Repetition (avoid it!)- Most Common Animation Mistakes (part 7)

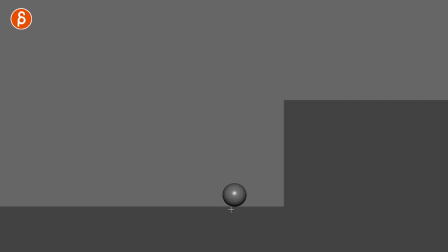4:06 So as we go back here, we can see again that we're starting here. So that's your A position. And then the ball goes up to here, and that's your B position. And let's go back with onion skinning. And then it lands somewhere else. So now this is your C position.
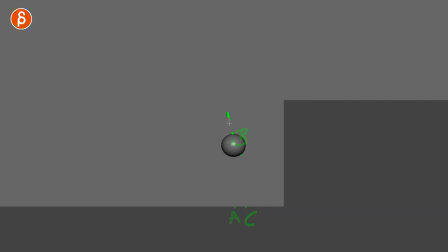4:22 And then as the ball goes up, again, we're somewhere else. This is your D position, and then we go back, getting ready for the big jump. That is your E position, and choo, up into this, right? And again, a little bit of flourish at the end, slight change.
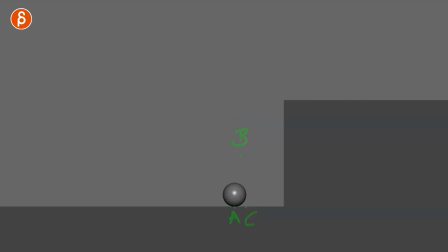4:38 You wanna have a little bit of extra bounce, but if you look at this here, let's go back, you can see that A to B to C to D and E. So if you go back, it's not only the position where we start on A, but you can see here that this is the height.
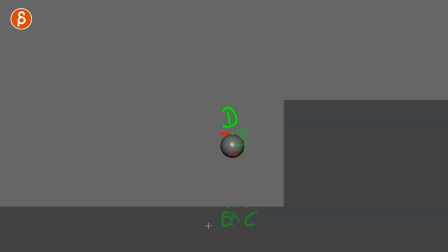4:52 And as we go down and up again, the height is different. And then when you go back here, And then we have, of course, the main jump. So the contrast is all over the place. So it starts in a specific position, like I said, and you might see maybe like the beginning jump is up here, and as it lands, you can see that it's a bit higher.
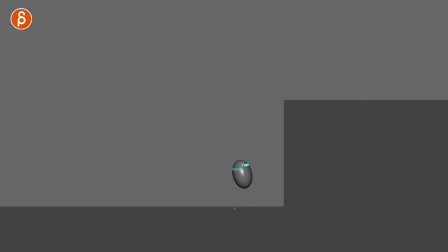5:11 And even here, we got this height, and then it goes off, and it's gonna be a bit higher because it's a higher jump. There's more energy there. And even my arc is different, where if you look at where we start, the ball starts here, and maybe around here-ish, the apex, and we land, let's say, around here-ish.
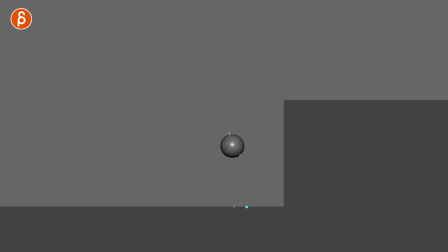5:29 And as I go back, you can see now this is somewhat the highest point here, but I'm landing in a much at a much shorter distance because I want this to jump and I want the ball to really come down as if the ball is wanting to go down. It's pulling itself down for the big anticipation for the jump.
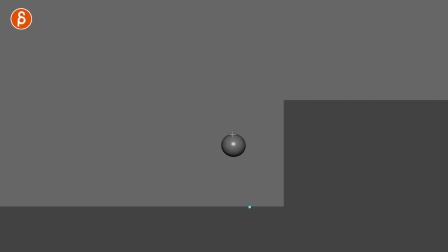5:48 So you can see that the distance between here and go back here and here is different. This is slightly longer than this. So watch this again without any of my scribbles.
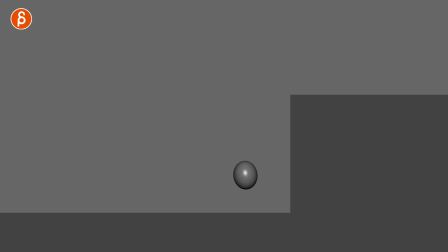6:00 You have all the differences of the height, the spacing, the position, the timing, all of that adds more life to this compared to this. Again, we can go through all the stages. This in comparison looks really, really boring. This is slightly better, but then you can push that even more.
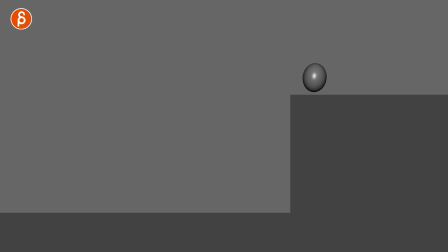6:15 You can change all of this for something a bit more interesting and a bit more organic. And organic is the key because you are going to deal with humans, with creatures. Of course, even if you have a robot arm that turns around, even then you don't want it to be super even unless that is the point, unless you want it to be even again for whatever reason because of contrast of timing once you are not even. So like, as always, anything, there's always an exception to everything that I say. But generally, as you do your animation, if you think about, again, eyes closing or saying yes or saying no or grabbing something, maybe even a couple steps or character steps one way and then the next, maybe that step is just slightly shorter than the other. So try to avoid repetition because it is going to help you make the animation not look CG and computery and too even and just not organic and lifelike. And again, lifelike doesn't have to be for real. This goes also for more exaggerated and stylized and cartoony actions. Speaking of actions, if you want to take action because you love this and you love the content and you love to work with me, I don't know, I'm trying to find a segue at the end, but if you feel like this is helpful and you want me to help you with your shots and make them even more awesome, I have workshops, as always, link in the description, and you can sign up at any time. And if you just want to watch the things that I upload, you can subscribe and hit that bell button because I do upload a lot and you will get notified about all of my uploads. And if you're still watching, of course, thank you so much for your patience and I will see you in my next upload. Well, actually, I won't see you, but you'll see me, but you know what I mean, right? So thank you and you know, turn this off and all that good stuff.